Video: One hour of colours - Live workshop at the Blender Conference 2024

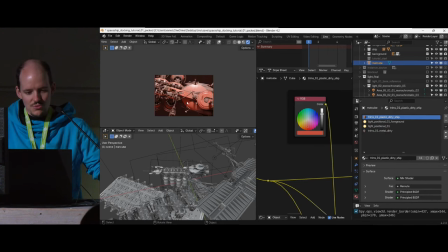So I have like a gradient here from the dirt to the saturated surface, but it's like very weak and not strong enough. If I render it out and look at the vectorscope right now, this is like a half saturation. But what can I do? I can try to make the dirt now super unsaturated,
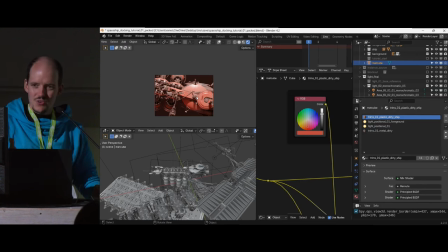but as we're monochromatic, so how can I make this dirt less saturated than it actually is right now? It's like probably like a very even if I make it gray because a red light is hitting it, it's still like a reddish color. So we can do a bit of fakery here and actually make the dirt color to be kind of a blue hue.
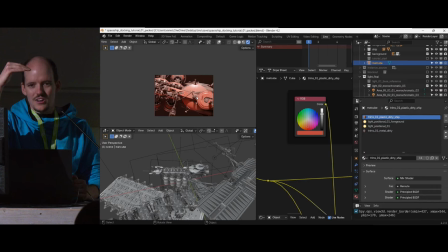So if you light on it, you kind of move the apparent color on screen to be more gray than it actually is, and it appears then to be kind of blue. But if you pick the color really, it's still monochromatic, it's still allowed. So in this rule set of monochromatic, I'm not allowed to use any blue in the final image, but I can use blue to get there where I want to, that it appears to be blue.
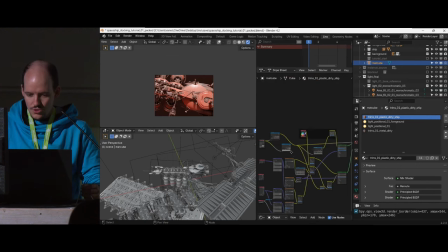So I will try now to find the dirt. Trims, place the dirty ship. Oh, right here. Yeah, good. So, nice. To then change the color to be something else. Can I... Oh, the shortcuts are so weird. That was shortcut.
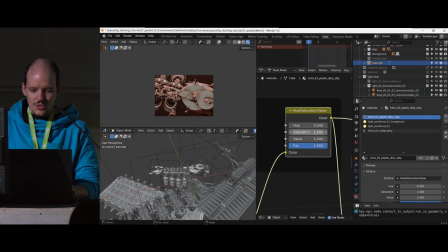Cool, that's my dirt here. So you can see if I highly saturated, you can see it's like an orange hunt. So I can try to make it now a bit blue. And then take the saturation out again to be whatever one. I hope that works. And then go back to my final shader. Yes. It was this shortcut, right?
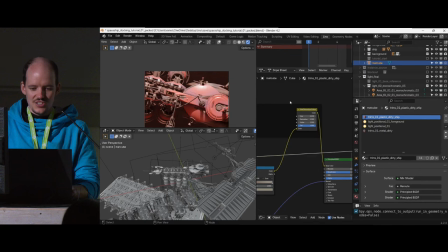Yeah, good. So then it's tweaking about that it actually is not blue. But this gives a very rich look of the ship. Come on, give me that. Yes, please. Somewhere here. So I think I'm not being able to render that thing.
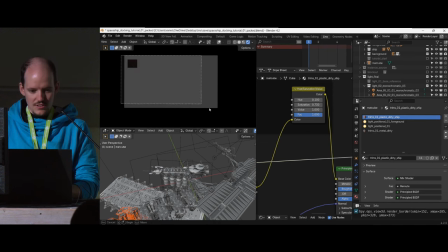Oh no, please, please, please don't. Yes, thank you. Good. Because I think this thing is not fast enough, but I might have a picture of this being rendered then.
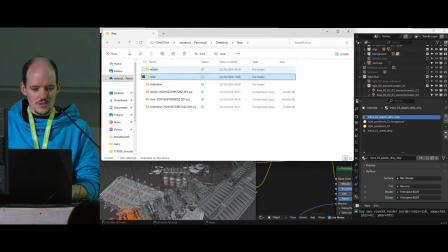Shave right here, yes. Render, yes, yes, yes. Good.
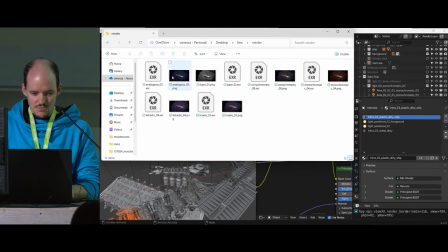Imagine we have a quick PC and rendered everything out monochromatic. Yeah. Good.
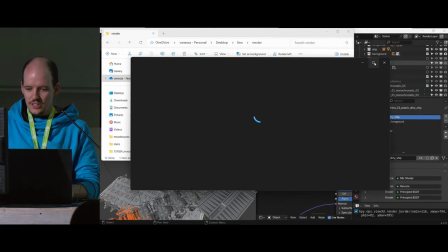So that would be, I've pressed F12 now and it has rendered very quickly.
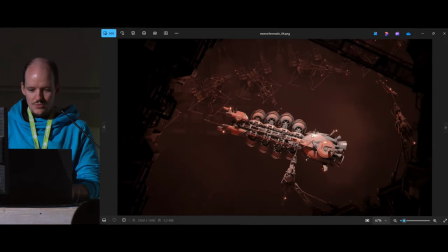Please go big. Yes. Cool. So here you can see that I have my, can I control him?
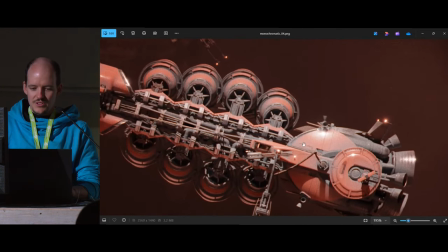Yes, yes, yes. That this appears to be gray, but it's like a slight blue actually in the color, like not when you pick it in the vectorscope, but to get like a stronger contrast between the surface and the main color of the ship and the dirt.
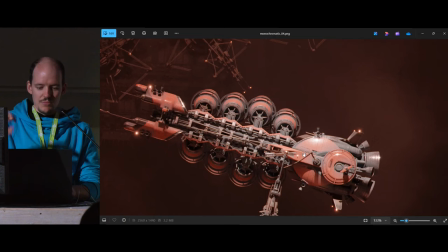So think about how you can abuse ambient occlusion or any dirt to get like this saturation gradient of the ships.
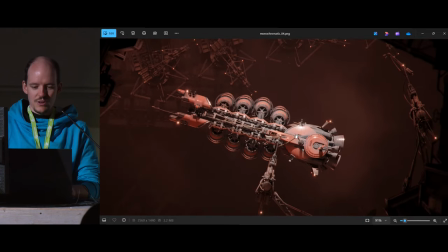It really gives a, it makes a read of the object much, much better.
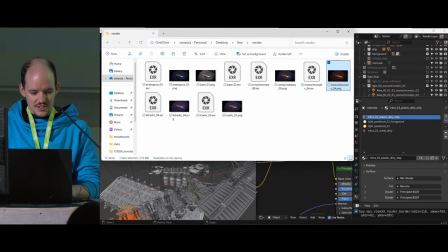So if we take the scene, and I think I need another blender, I guess I can blender. Yes, 4.2, I don't care, probably good enough. I will open the file now into the vectorscope so we can have a look how it looks like.
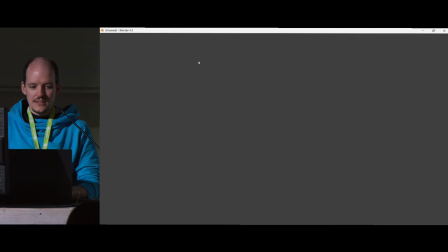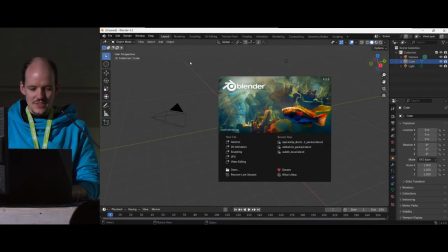Another 20 minutes left. Oh. Come on. Yes, cool. Compositing.
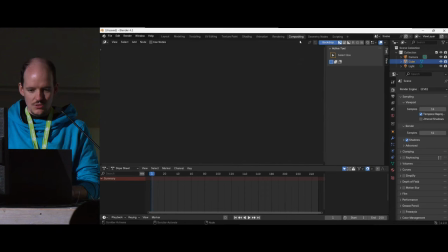Yes, please. Hello, I want now. It's compositing, right? Use nodes. Yes, I want nodes. And I want the backdrop. Yes. And then I can drag in my rendering.
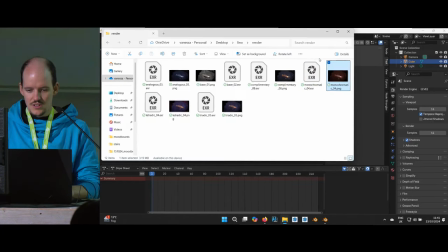Come on, please, please, please. Render. Yes. Awesome. Monochromatic XCR.
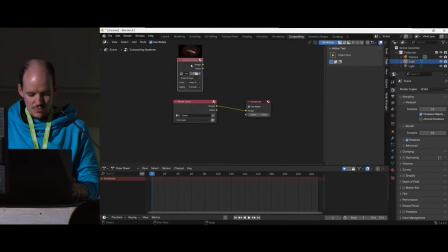We drag it in and then we can take a look. We can debug our colors. Can I click here?
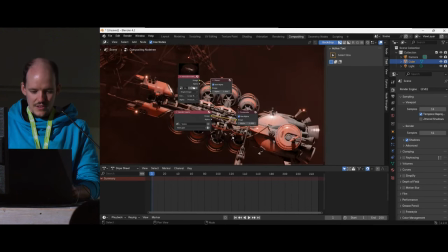And yes, click this. Ah, amazing, cool. Pictures here. So if I then do, I don't know if I have enough space here.
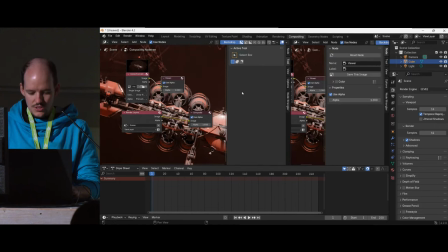Vertical split. We do like, I don't need this one. I don't need this one. Cool.
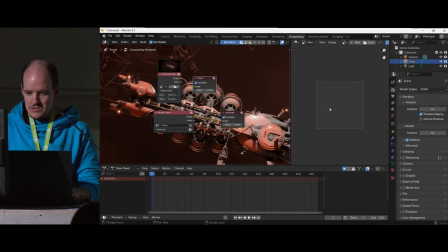We go to image editor. And then I go to viewer node. Then I've got the shippy. But on the end side, we have then our scopes. Ah, lovely. Here is our lovely vectorscope.
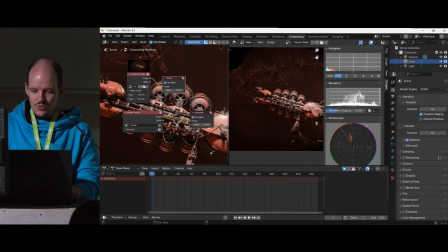This tells us then if we are actually good and what we're doing. So now we can see samples, full sample, please. Yes. Yeah, cool. So we can see. Can I go bigger? Yes, I can. I learned how to make it bigger.